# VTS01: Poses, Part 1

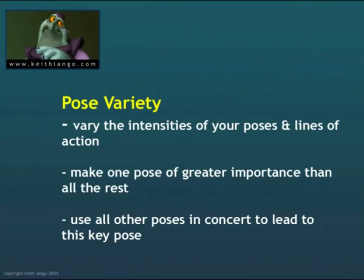(12:20)
One of the weaknesses of one of my earlier animation tests is that I made all the poses too big.
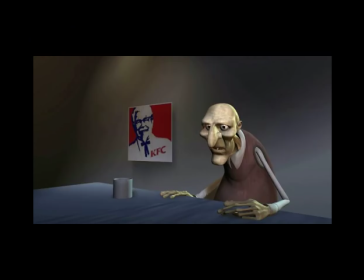(12:27)
Here's that 10 Second Club piece from a while back where we had characters doing the line from So I Married an Axe Murder about hating the colonel.
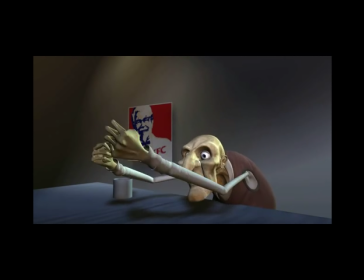(12:39) I hated the colonel with his wee beady eyes and that smug look on his face.
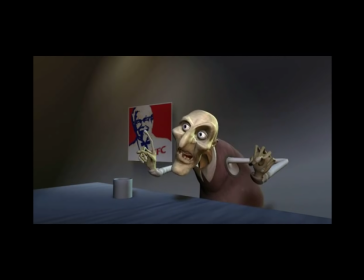(12:45) Oh, you're going to buy my chicken. Oh.
See, one of the problems with this clip, even though it was fun to do and I really liked the character and there was a lot of, I had fun doing it.
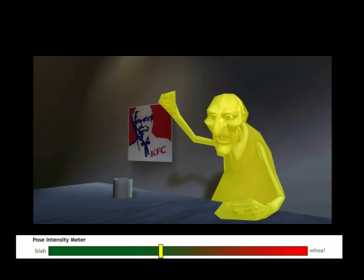(12:57)
I just got to admit. And it's entertaining and it's amusing, but one of the problems is that all the poses are just the same size.
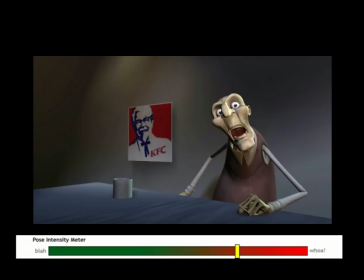(13:04)
And so what happens is that everything becomes really loud and it's just like, ah, stop.
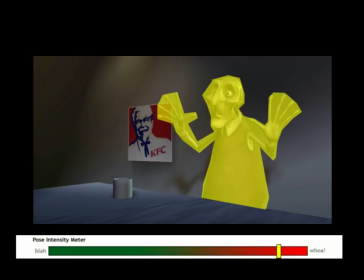(13:11)
Give me one thing to look at. There is a point there where he kind of does come inside of himself and that's fine, but even then it could have been better.
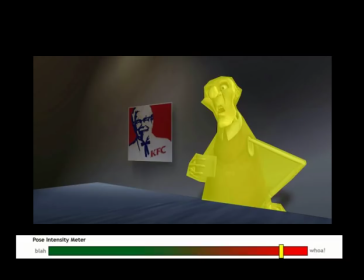(13:19)
So you always got to try and find ways to make your stuff better.
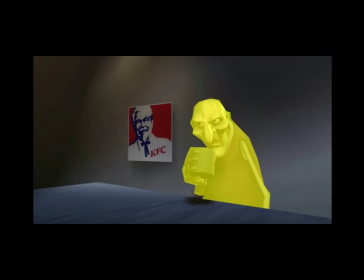(13:21)
And one of the reasons why this is no longer on my reel is because it's just every pose is the same as far as the intensity of it. And that shows a lack of understanding on my part at the time. I'm much better than that now. Well, okay, maybe a little bit better. Okay, some days I forget completely. But still, it's a good thing to keep in mind.
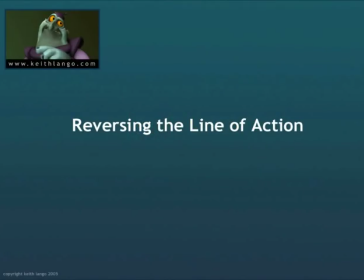(13:41)
One of the things that you'll find very experienced animators will focus on when they're actually working up their poses and their plannings is they're going to look for ways to reverse or to build contrast in how their lines of action play together. Let's take a look at this one particular scene that I animated for Mickey's Twice Upon a Christmas.
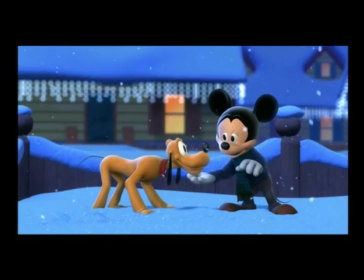(13:59)
This scene right here is a cute little interaction between Mickey and Pluto after Mickey's found Pluto. And we'll see that there's a very strong line in Mickey. Not super strong, but there's a definite left screen leaning. He's reaching out towards Pluto. He's got his hand on his chin. So there's a closeness there.
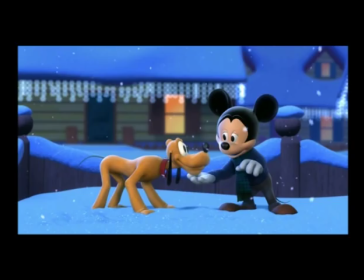(14:17)
And this is where he says, I'm so glad you're home. And the next image, we see that he stepped back.
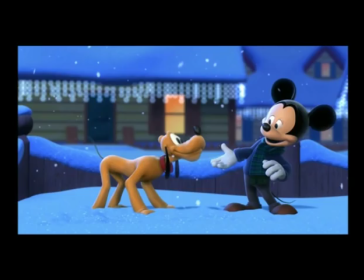(14:25)
It's all in the same scene, but this is where he says, who's my pal? Now you'll notice if you go back and forth between them that there's a very strong reversal.
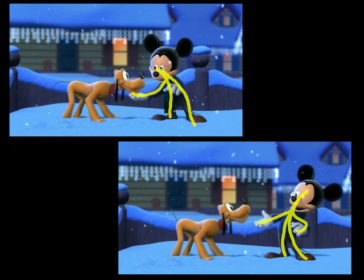(14:33)
If you take the line from the left foot of Mickey, screen right foot, on the first one and draw it up through his head, you'll see that there's a fairly decent screen left indication of his line of action.
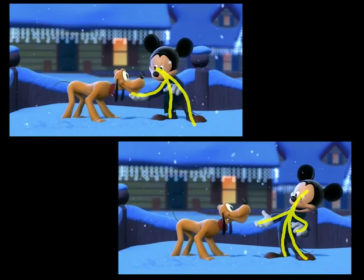(14:46)
and then you take a look at the other one and you'll see that that same line is that from a foot right up through the head is now a very strong screen right indication and the hand his right hand is generally still in the same position but one is one is intimate and drawing in the other one's presentational
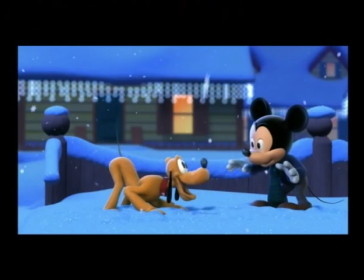(15:03)
and then we'll go to the next part where he goes and he says come on who's my pal and they start kind of playing a game of catch again you'll see that Mickey is again screen left. And what you have here, if you take a look at these three things together, is what we call reversal of the line of action.
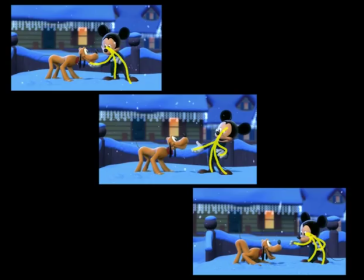(15:20)
And it's very strong and the reason why you want to do this is because it builds contrast into your into your poses.
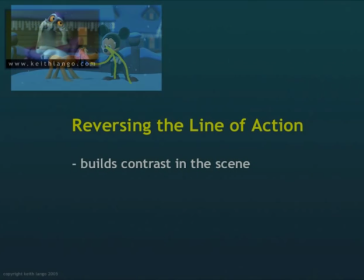(15:25)
If your poses are all the same, then your character isn't doing anything. And if your character is not doing anything, then your story is not doing anything.
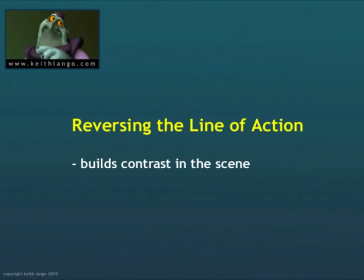(15:32)
And why in the world would we want to watch what you're doing? So building this kind of reversal into the line of action is necessary so that your character has a sense of movement. It's a build-up and release of energy. I'm a big guy on thinking of animation in terms of energy.
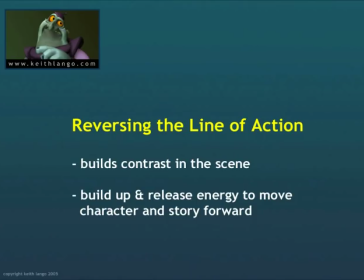(15:47)
All motion, all story, anything that's accomplished is acquired by the build-up and release of energy. And it happens in narrative, it happens in character, it happens in internal combustion engines. We build up energy, we release the energy, we punch a piston, and we turn a cylinder, and we drive the car.
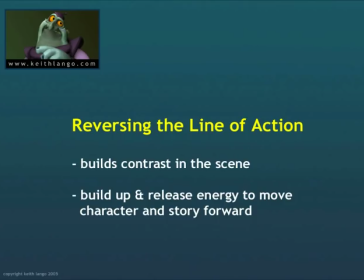(16:05)
Same thing here. We build an energy inside of a pose with a strong line of action one direction and then we release that energy and we go in the opposite direction.
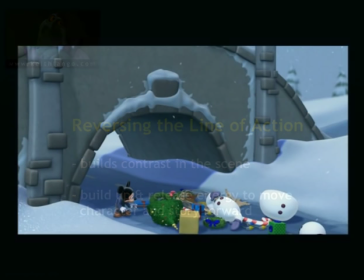(16:14)
Reversals are very important. Taking a look at another scene in Mickey's Twice Upon a Christmas,
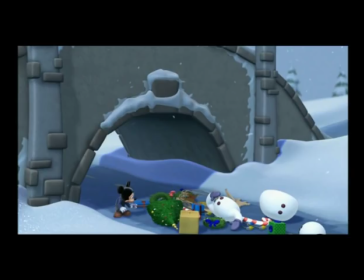(16:21)
this is where Mickey gets his Christmas stuff knocked off of his car.